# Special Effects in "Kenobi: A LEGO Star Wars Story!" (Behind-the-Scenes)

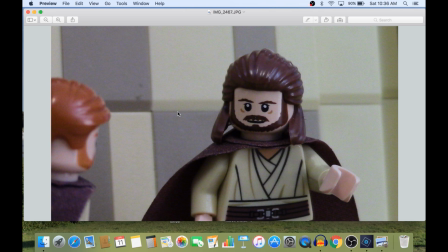(8:21)
Alright, so for this next section, and I kind of showed it a little bit in the last behind the scenes video, but I want to touch on this really quick about Qui Gonn and drawing his Force Ghost for every shot. This was significantly easier, did not take me a lot of time at all. It was the lighting effects later on that I will show with the campfire that actually did take a while.
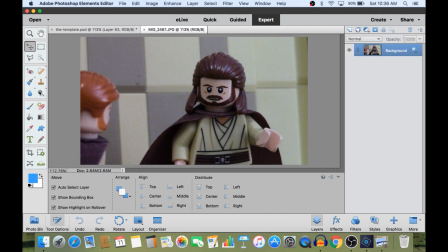(8:40)
So I would drag each frame of Qui Gonn into Photoshop here, and I had to do two things before I exported every photo. I would use this dodge tool again to brighten up Qui Gonn a little bit. So I would just draw this all over him to make him look nice and bright.
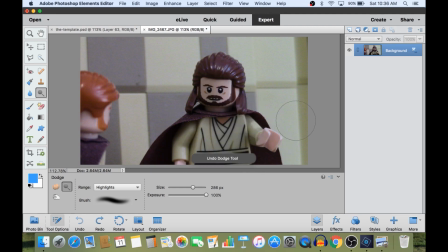(8:54)
And if you can't really see the difference between those two pictures, that's what it looked like before, and that's what it looks like
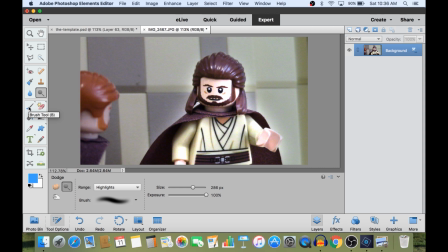(9:00)
now. Because with the campfire scene, it got so much darker that I had to brighten him up before I added the blue special effects to him. So now I gotta exactly figure out how to, I forget what brush I used, but I used blue,
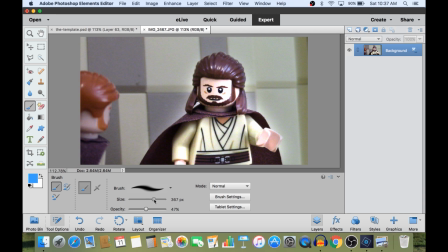(9:14)
pretty much the same blue coloring, and a decent sized brush with low opacity, and then colored all over Qui Gonn. You know what? His opacity was a little higher than that. And I colored all over Qui Gonn until he came out nice and glimmering blue.
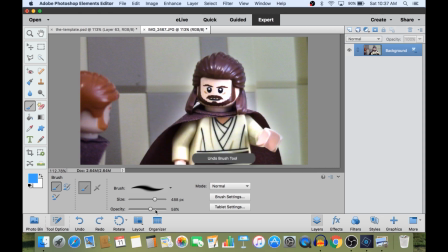(9:29)
I used a different shade of blue too, I'm pretty sure. Let's see if I can crank that opacity up just a little more. Maybe that's what he looked like, kind of, but you see what I did. I used that dodge tool in Photoshop again, and then I used a brush, I don't exactly remember the size or color, to give Qui Gonn a blue glow.
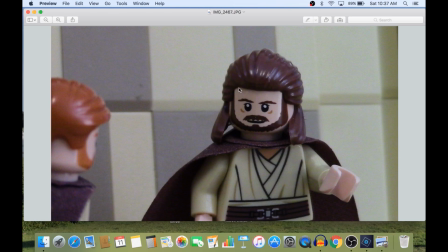(9:45)
I did this for every single frame individually, and then I will go ahead and show you what the campfire scene looked like.
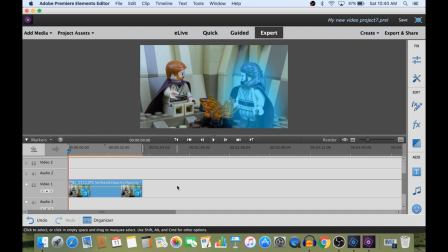(9:52)
Alright guys, so the last bit of this tutorial I want to show before I do the side-by-side comparison of the Qui Gonn scenes is how I did the campfire. Now, I did not use Photoshop for this, I actually used Adobe Premiere Elements for it. And so after I did every single frame of Qui Gonn's blue ghost.
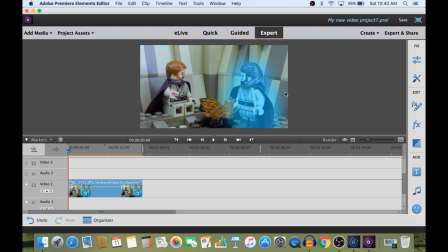(10:07)
This is what they kind of looked like before I added the campfire effect. And what I did for this was I added a lighting effect in Adobe Premiere Elements to every single clip individually.
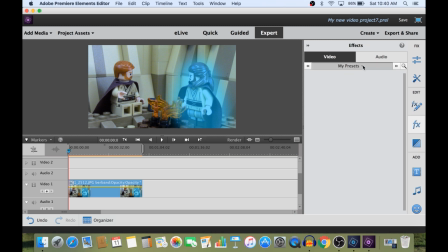(10:19)
So first I went over to my effects panel, went down to advanced adjustments,
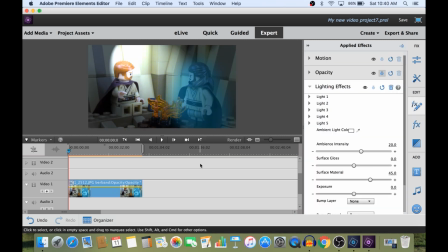(10:26)
dragged over a lighting effect onto this frame. So now it gives me all these lighting effects over here. I used a spotlight to make the campfire, but I had to change this this angle so that it would be down near the campfire.
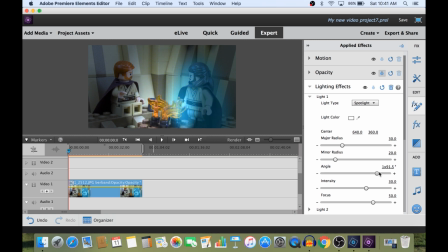(10:44)
All right, there we go.
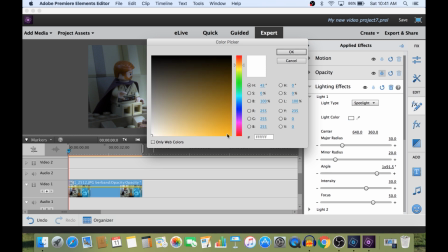(10:45)
The light color, I changed it to somewhere in like the orange range to make it kind of glow like that a little bit.
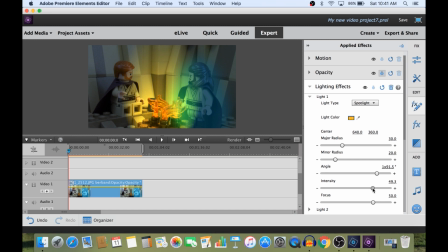(10:53)
I upped the intensity a little bit. This is kind of how this worked.
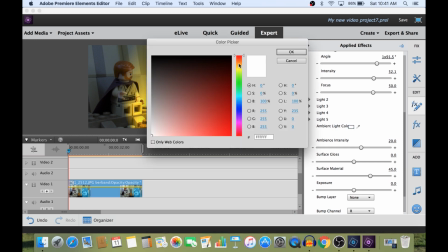(10:59)
I don't exactly remember all the presets I used. Let's see, ambient light color was, actually the ambient light color was in the oranges. Yes, there we go. And then the regular light was white. So I had the ambient light as orange.
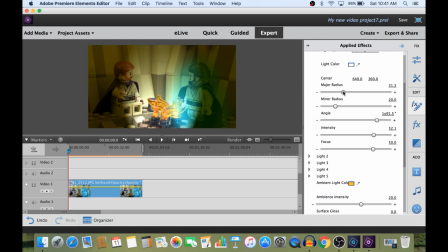(11:12)
There we go. That's kind of looking more what it looked like. And then I played around with the radiuses a little bit.
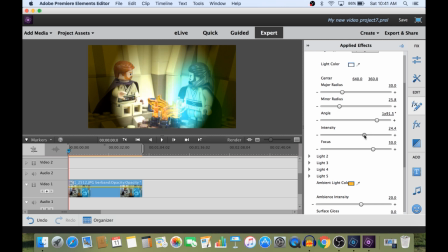(11:17)
I think the minor radius was expanded and the intensity was brought down. Yeah, this is kind of what the scene ended up looking like.
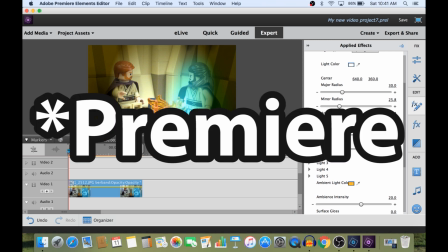(11:23)
But I basically just used the lighting effects in Photoshop to make the campfire scenes like this.
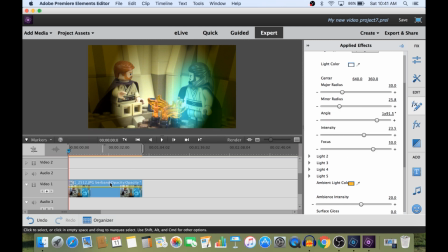(11:28)
And then to make it flicker, here's actually what I did.
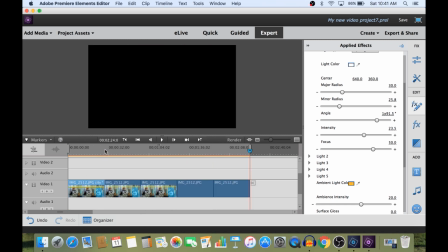(11:31)
I'm going to copy this one frame just so that it looks like, just so that we have some stop motion going on here with each and every single clip.
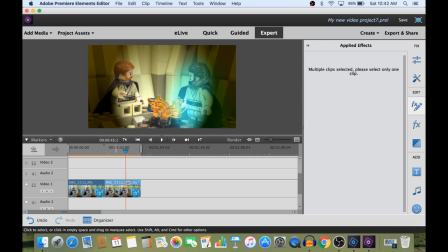(11:40)
Actually, just kidding. I want to get rid of all of those because I messed up. But with each frame, I would knock down the intensity just a hair.
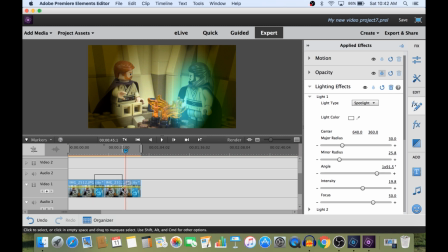(11:48)
So then let's copy these two.
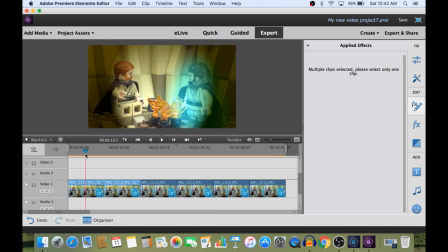(11:51)
And if you play that like that, we have one intensity, lower intensity, high, low. So it kind of, that's how I made it flicker. And obviously it came out a lot better in the film. I'm just doing this really rough to show you guys how I did it. But that was how I did the campfire scene with Qui Gonn.
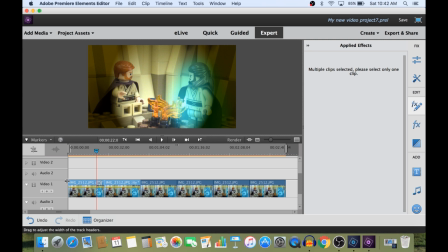(12:09)
And then that's why he came out looking like that kind of blue instead of the blue that he actually ended up looking like. So I'm going to go ahead and show you the side-by-side comparison of the Qui Gonn scene.